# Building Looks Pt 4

Hey guys, welcome to the fourth and final installment in our series on building looks. If you haven't had a chance to check out the other videos in this series yet, I definitely encourage you to do that first, because in this video, I'm going to assume you've got a good grasp on all those prior concepts and jump right into capping our look off with one of the most misunderstood techniques in grading, the color wash. Let's get into it.
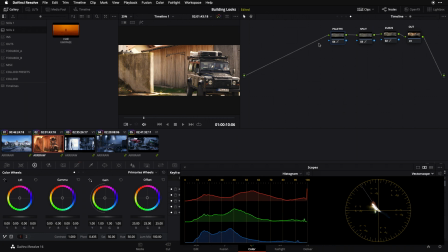So I've got a nice look built out here in my timeline stack. I've got my sort of preferential color palette that we built out in our last video, and then our split toning, and finally the baseline contrast curve lying underneath all that stuff. But I want to take this a little bit further,
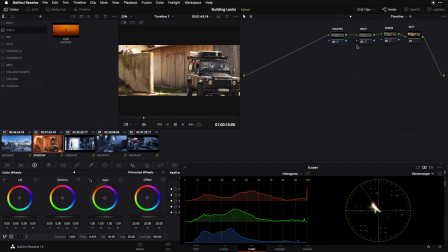and I want to demonstrate how I like to go about one of the bolder looks that we can do in grading that is sometimes exactly where we want to go, and that's the color wash look. What do I mean when I talk about a color wash? I can't think of a better example in recent memory than this frame from Blade Runner 2049.
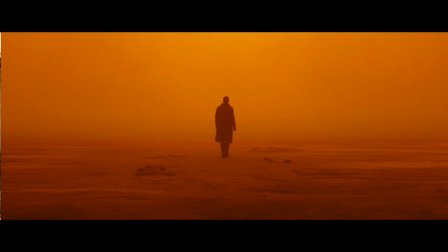It's got this incredibly strong monochromatic wash or push to it of this, sort of like orange and red, but it doesn't feel imposed in the grade. It doesn't feel like this was somebody's hot idea in post-production after the fact.
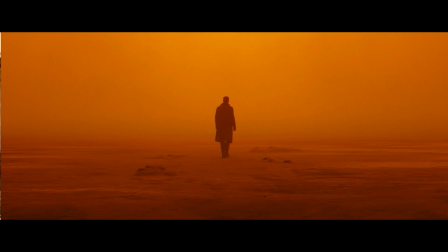It really feels organic and in camera. And a big part of the reason for that is that it is organic and in camera. This was planned to look this way, and it wasn't an 11th hour Hail Mary that was decided in the color suite. It really was designed to look this way, and then certainly enhanced in the grade.
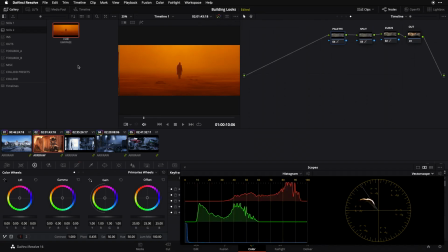But I don't happen to have that fortune here with the shot that I'm working on today, or the shots plural that I'm working on today, but I want to show you guys some of the concepts and techniques that I use to try to get a similar effect, where I'm not only imparting a color wash,
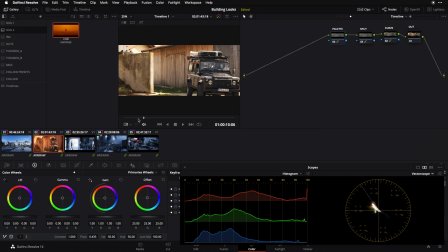but doing so in a way that feels organic and in camera and not like something that I slapped on at the last minute. So let's build a new node upstream of the look we've done thus far. We're going to do everything kind of piggybacking on top of the look that we've already built, because I think it's all going to work really well for this color wash that we're going to do today.
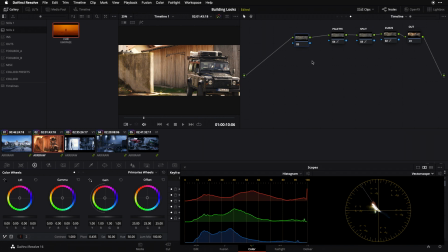And let me just audition the simplest possible version of this, the version that I remember trying for years when I first started grading, that I'm sure a lot of you have also tried as well. I'm just going to grab for my wheels and go nuts. I want to go for a warm look, so I'm just going to push up into my warm quadrant quite liberally, like so.
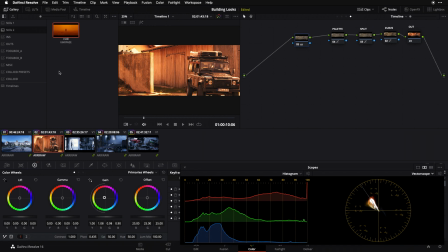So that's, if I look at my vector scope and I wipe to my badass Blade Runner frame, that's certainly moving me closer into the signal that I see on that frame. But if I just look at this visually, I'm not a very big fan.
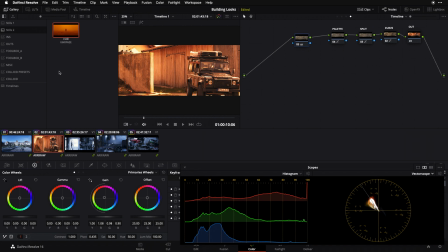Like, that feels awfully extreme, and the extremity isn't even what bothers me, because this also feels extreme, but it feels imposed. It feels like some colorist's bright idea. It doesn't feel like something that's organic to the frame. It doesn't feel like it's something organic to what was shot. So we got to find a better way.
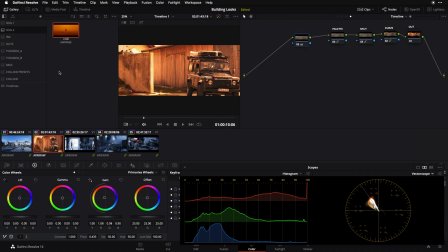I want to tackle this in a way that feels more innate of the original camera material. So I'm going to delete this node, and I'm going to create a brand new node, and we're going to skin it a slightly different way. What I want to try this time is I want to change my concept a little bit.
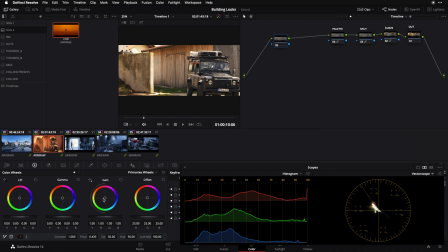So rather than thinking about kind of taking this bucket of orange and dumping it over the frame like I just did, I want to think about re-rating my camera for a different temperature of light, basically mismatching the rating of the camera with the temperature of the light that it received.
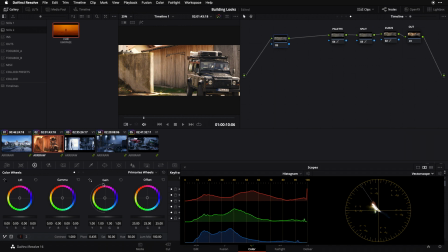So I want to effectively rate my camera for a much cooler temperature of light than actually was being used in this frame. And the way I'm going to do that is with my colloid tool called Kelvin, which was designed for this exact purpose.
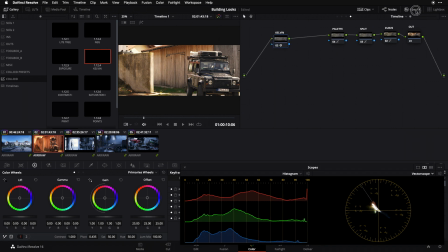So I'm going to go to my colloid presets, and I'm going to drop Kelvin on here. And I'm going to do the same thing I did with my RGB wheels, but I'm going to do it with my Kelvin slider. And I'm going to go nuts. I'm going to go really strong and just push, push, push way up into my upper left quadrant by pushing my color temperature up, like so.
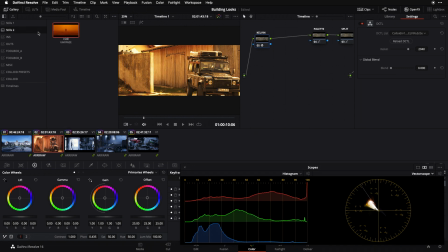So this is already a lot closer than I was before.
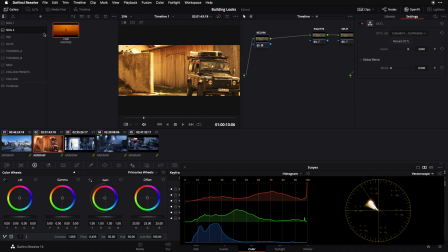It feels more organic and integrated to the frame, but there's some work that needs to be done in order for this to really sell for me. The first thing that I want to deal with is the fact that when I make a big, strong, bold push like this,
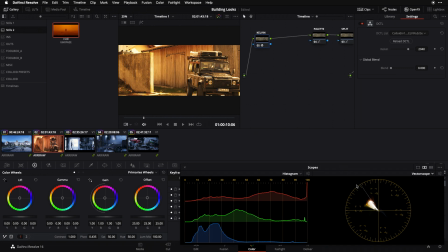certain colors are going to be closer to the outer edge of where I'm going than others, obviously. There's colors in here that are warmer than others, that are more saturated than others. So what happens is, in this race to get everything kind of shoved up into this quadrant,
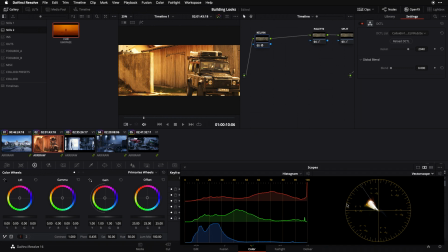there are some colors that really fly to the outer edge really fast, and the inner colors don't quite have a chance to catch up. So I want to play with reining in those outer saturations even more than I already have, because I'm already working in a color managed environment. So no matter how hard I drive this,
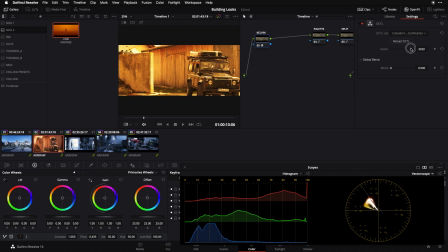there's already kind of an upper limit on my saturations past which I'm not going to be able to go without coming out from underneath my color management pipeline. But even within that, I want to rein in that kind of upper limit of saturation even further so that things take on a bit more of a uniform wash.
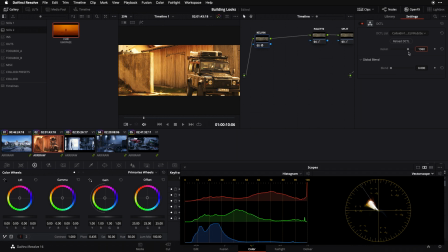They have less of a range of saturations. Basically, I want to reduce the dynamic range of my saturation curve. So the tool I'm going to use to do that is my sat versus sat. I'm going to create a new node downstream of this one.
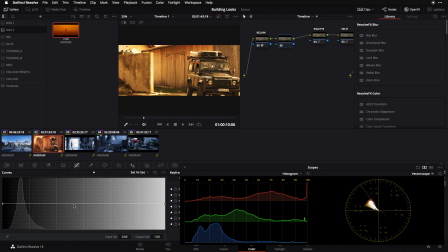And I'm going to go to my curves, dig out my sat versus sat, and I'm going to start playing with reducing the saturation of the most saturated colors. If I want to kind of read this graph, I'm moving left to right from low saturations to high saturations on my input,
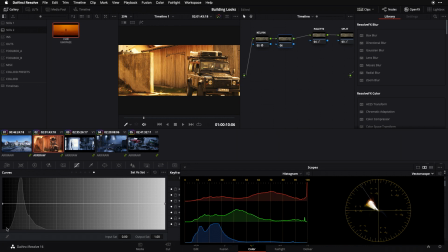and from bottom to top, I'm also moving from low saturations to high saturations in terms of my output. So what I want to do is target my upper saturations in my source and decrease those
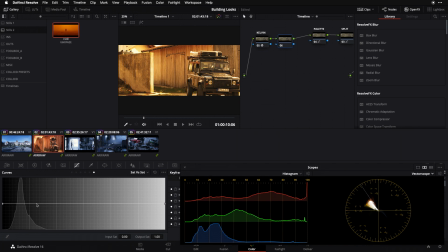saturations more than I'm decreasing the saturations of the lower saturated input values. So the way I'm going to do that is pick a control point about halfway through here. If I was working in the range that these curves are expecting, I could draw this control point all the way to the right.
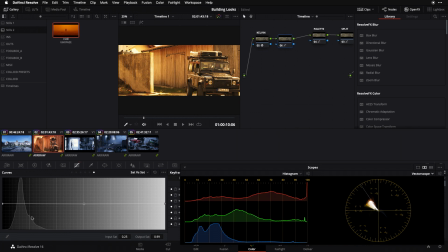But if you notice, my histogram doesn't run even close all the way through this signal, because these curves, like all curves in Resolve, are really set up for a gamma model. They're really set up to expect a gamma signal, and my signal is log, so it occupies a narrower range,
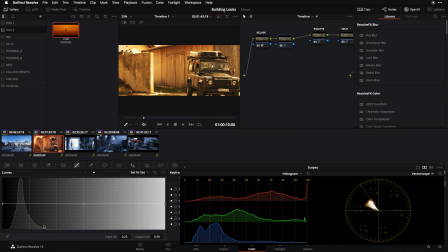and so I really need to pay attention to where my histogram is actually plotting and not just assume that 1 over here or 100 is actually where my image tops out, because it happens to top out far sooner than that. It's closer to around 50 here where I've drawn this control point.
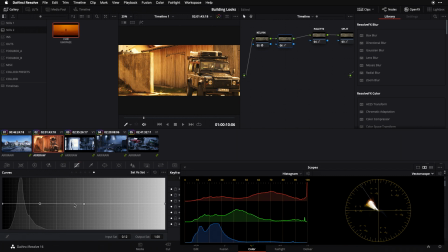So I've got that control point. I'm going to draw one other, and I'm going to drop this down like so. And just to keep things clean, I'm going to drop my rightmost control point down as well, because there's no reason for that one to climb back up. And now I just want to start to toy with the way that this roll-off happens.
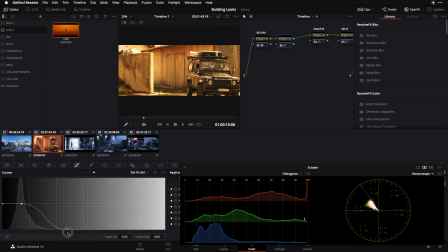This is a saturation roll-off similar to a loom roll-off, but it's happening with saturation instead. And let's see how we're doing thus far. I'm not having a huge effect yet, so I'm going to go even further with rolling off my saturations.
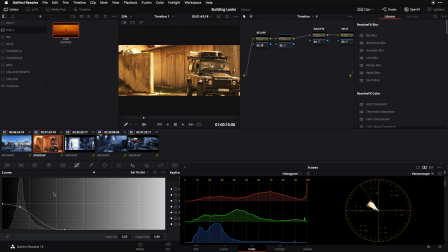Like I said, this is a big part of the wash look for me, is having a quite compressed range of saturations, so that even within this quadrant, the distance between lowest and highest saturation gets shortened somewhat. So I think I'm getting onto a good track now.
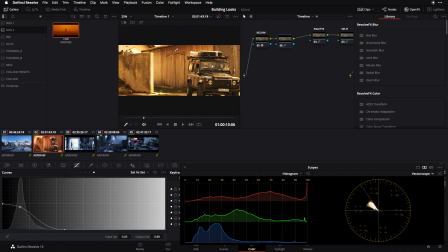Can you see how these deeper saturations up here are starting to now be pulled back and things are in a bit more of a washy state? That is more or less what I'm looking for. I want to rein things into a bit more of a washy place. And the last thing that I want to do now, just kind of as a gut call,
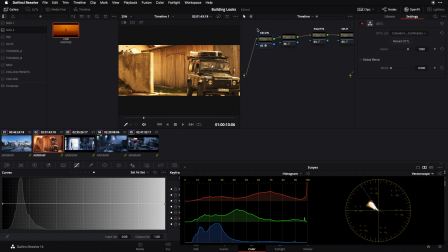I'm looking at this now and it feels like there's a little too much luma, a little too much contrast for the washiness of this color palette that I've created.